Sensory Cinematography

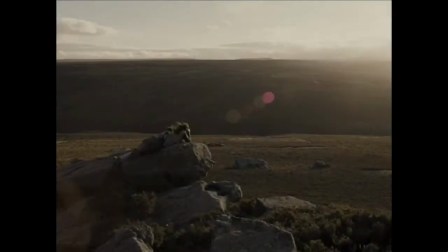6:24 This is a great place to stop the video for class discussion or individual responses. Then I'll share with you what I'm seeing.
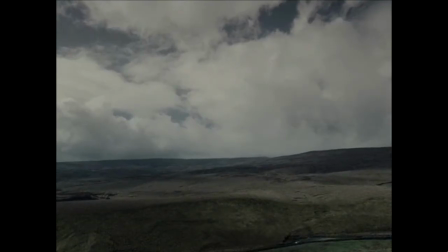6:34 I love this opening shot, which gives us a clear sense of the aspect ratio and is also a meaningful use of a wide-angle lens. First, a word about aspect ratio. It might seem an odd choice for Andrea Arnold to choose the Academy ratio for her aspect ratio,
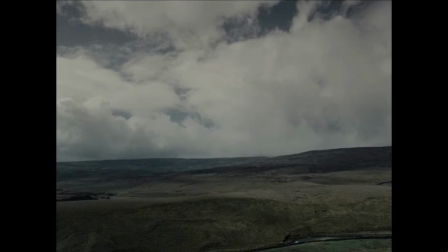6:51 since that ratio limits the frame, which we can see in this wide open, vast expanse, deep space, deep focus shot. And for those of you who know the story of Wuthering Heights or picked it up from the scene that you just saw, you know that the moors play a very important symbolic role in Heathcliff and Catherine's relationship.
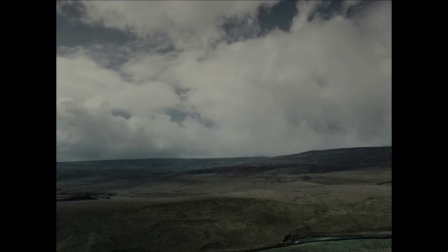7:11 The expansiveness of the moor seemed to signal the vastness and the possibility of Heathcliff and Catherine's relationship, of their love for one another. It's also a place where they can be wild and free
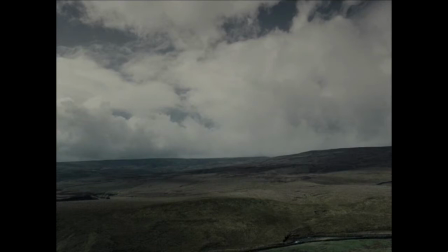7:25 of the social and cultural oppressions and repressions that seem to limit their lives. But they can't live on the moors, they have to live in society, and society's conventions and expectations eventually part them. Catherine and Heathcliff both eventually find success in social terms,
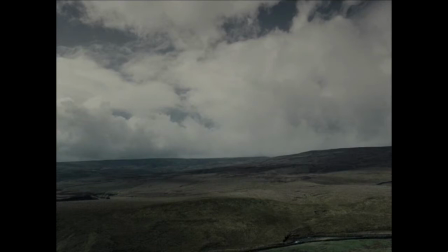7:44 but they always and forever wish that they could still be together, alone, and on the moors, free again. Their relationship, like the moors, expresses an inherent tension, and that's why I love this opening shot,
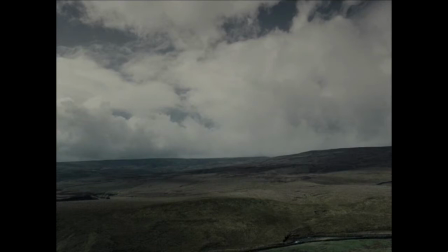7:58 which also expresses an inherent tension between the more limited aspect ratio and the vastness of the view within that aspect ratio. It also clearly establishes the context for what we're about to see, and also the context for our two main characters,
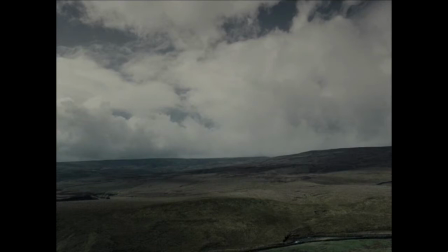8:14 which is why I made a point of going into so much detail about the moors and how they symbolize Catherine and Heathcliff's relationship. You might also remember in my discussion of Kelly Reichardt's choice to use the Academy ratio in her film Meek's Cutoff,
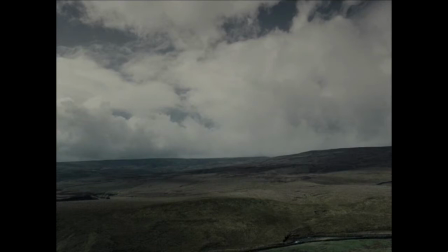8:30 that her use of the Academy ratio sets up a wonderful tension between macrocosm and microcosm. We see this here too. The macrocosmic forces shape the characters and influence their decisions, but the microcosm,
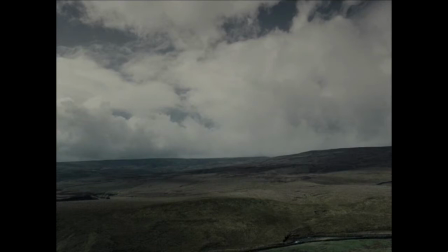8:46 the worlds within individuals and within individual relationships, are just as, if not more important than what's happening in the universe that surrounds them. And as you probably noticed in the clip, and this is something I'll be going into quite a bit of detail about,
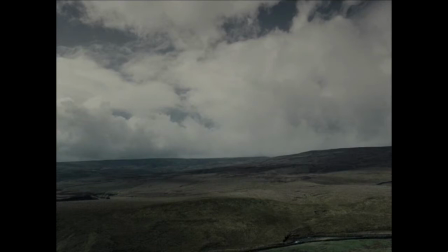9:04 this is a very individualistic and a very sensory-oriented film. So the microcosm not only of the individual, but the individual's sense perceptions are really paramount in this film. And cinematography is an incredibly important way of bringing that to our attention,
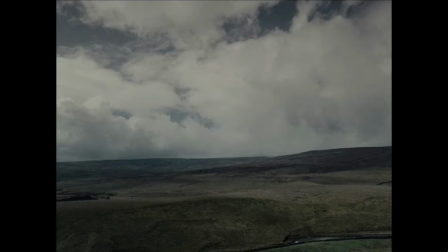9:23 allowing us to experience what the characters, and specifically Heathcliff, are experiencing.
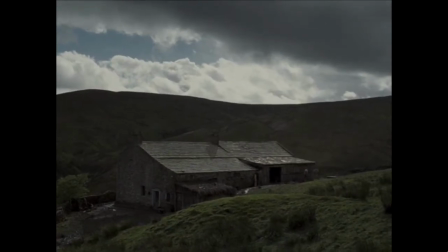9:30 Here we move from one context, the moors, to another context, Wuthering Heights.
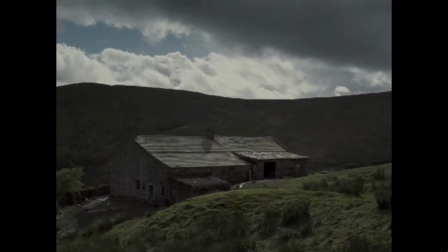9:35 This shift is important since Wuthering Heights is the nexus for all of the relationships that we're going to see play out, not only in the scene, but also in the film. And though Wuthering Heights looms large because of this, in fact, it's the title of the book and of the film,
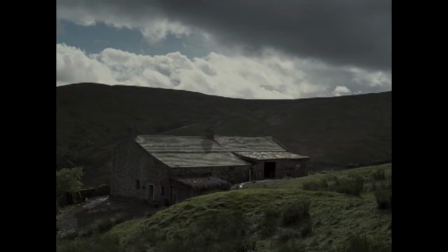9:53 when you see it in this particular shot, it seems small. On one hand, it seems dwarfed by its surroundings, but on another, it seems to be a part of them, as if it had risen out of the moors.
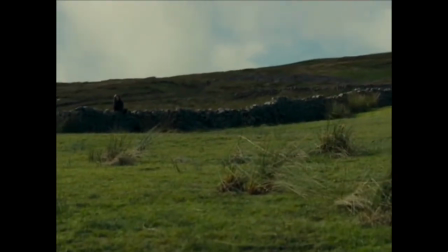10:09 We follow up here with another deep space, deep focus shot, but there's also a selective focus element.
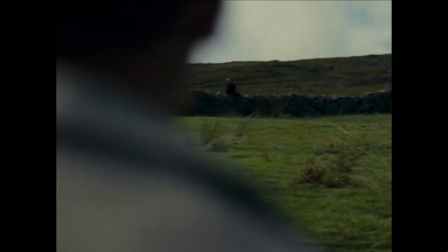10:15 The selective focus element is really important, and honestly, this is such a strategic shot. At this point in the film, Heathcliff and Cathy are connected by space. They inhabit the same house, but they're not connected emotionally. Their deep relationship hasn't started.